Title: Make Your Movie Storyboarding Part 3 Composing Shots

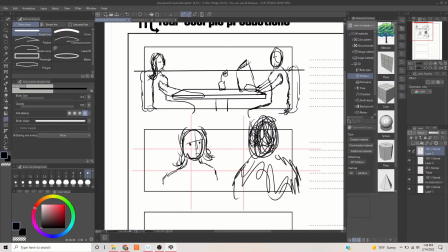8:18 And if there's the table, you know, this is so close to where the table's not even showing up. You would probably see maybe the flower would be there, but the tabletop is down here because we've brought in a longer lens, and we got, so that's an over the shoulder on her, right?
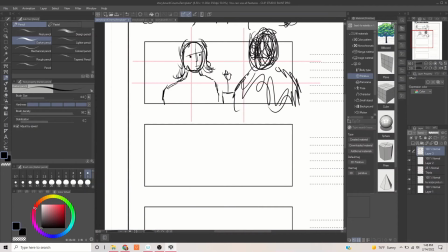8:37 If you wanted to do a tighter shot, a close-up, but still have what they call dirty, which means he's still in the frame. Again, let's bring our thirds down to help us compose this. You're going to keep using a very similar construction.
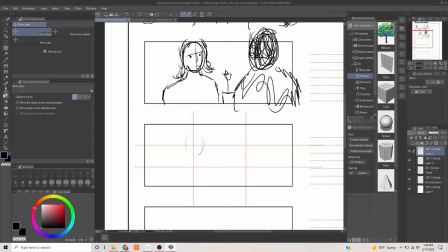8:54 Let me go back up to that layer. And you're going to basically, now, more of his shoulder, you get more of his shoulder and you don't really get his head, right? You basically, let me get a bunch of, that's him, right?
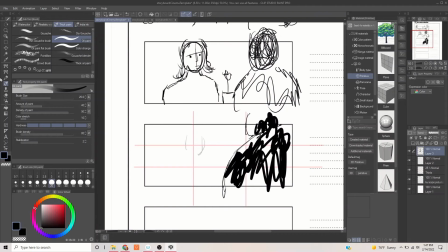9:13 That's the back, his back. You're not really getting his head, hardly. You're getting more of her. And she is going to be super tight.
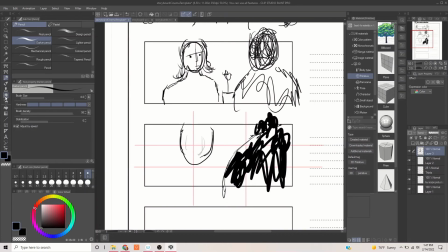9:29 So this is like just, in fact, you notice how I'm changing this too.
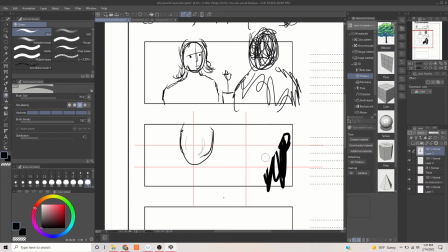9:36 It's because, and I should have done this, you want to start with her. You want to start with your hero actor. Who's the hero of the shot? And then, you know, eye line.
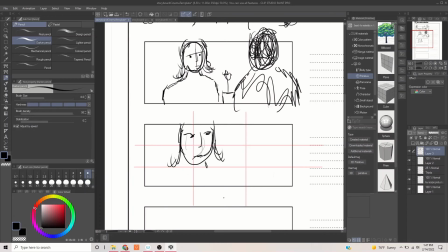9:51 And she's, you know, talking. There's her neck. So this is more of a medium close-up. So now that I've got her established, and it's roughly the same composition. It's almost in the same point perspective-wise, according to the rule of thirds. So now, this shoulder is actually going to be
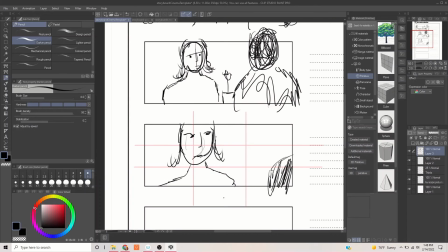10:12 just barely in the frame because his head's out there, because our eye line is he's off screen, except for the shoulder, right? And then again, if you were to make this a single, it's basically the same framing.
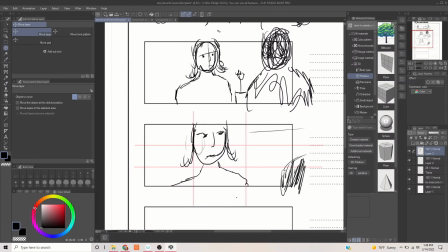10:26 It's just, ignore this moving here, just pay attention to this frame down here.
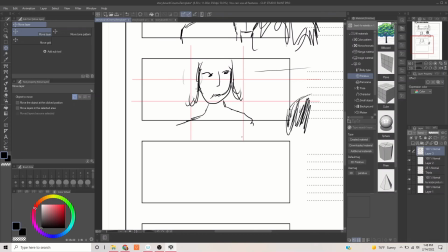10:32 So instead of her being here, she's more centered. He is now completely off frame. It becomes a single, right? That's a single.
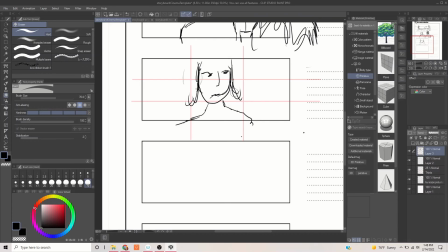10:44 And a lot of times too, if you're going to want to get that close, I find it aesthetically more pleasing is if we make her bigger.
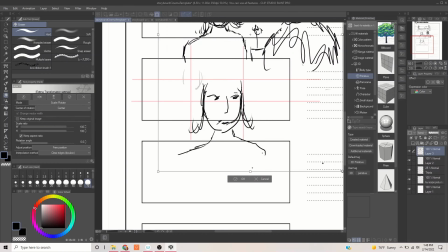10:52 So you would draw this bigger. I'm just doing this to show you. Of course, this is doing the whole layer, but again, you would want more.
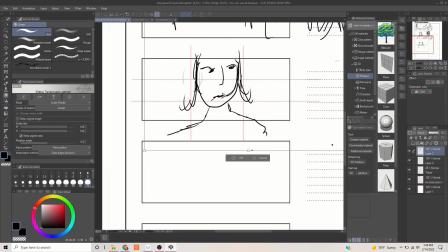11:04 A good close-up is composed pretty much like that. So let me just clean this up for you so you can see. So basically, below the chin, the most important thing in a close-up are the eyes, right?
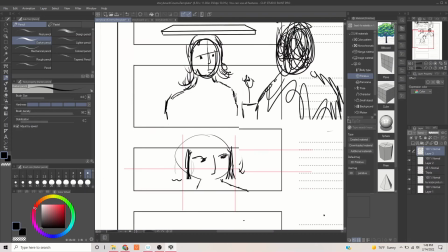11:19 That's what the camera's looking at. And the eye line is going to match from back there to, to there, okay?
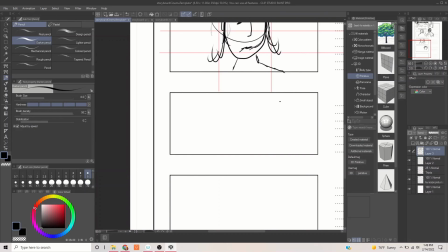11:27 So that's basically how you compose some basic dialogue shots. In the next episode, I'm going to talk to you more about action shots, how I storyboard action sequences using a couple of like little basic martial arts frames. So keep practicing, and I will see you next time.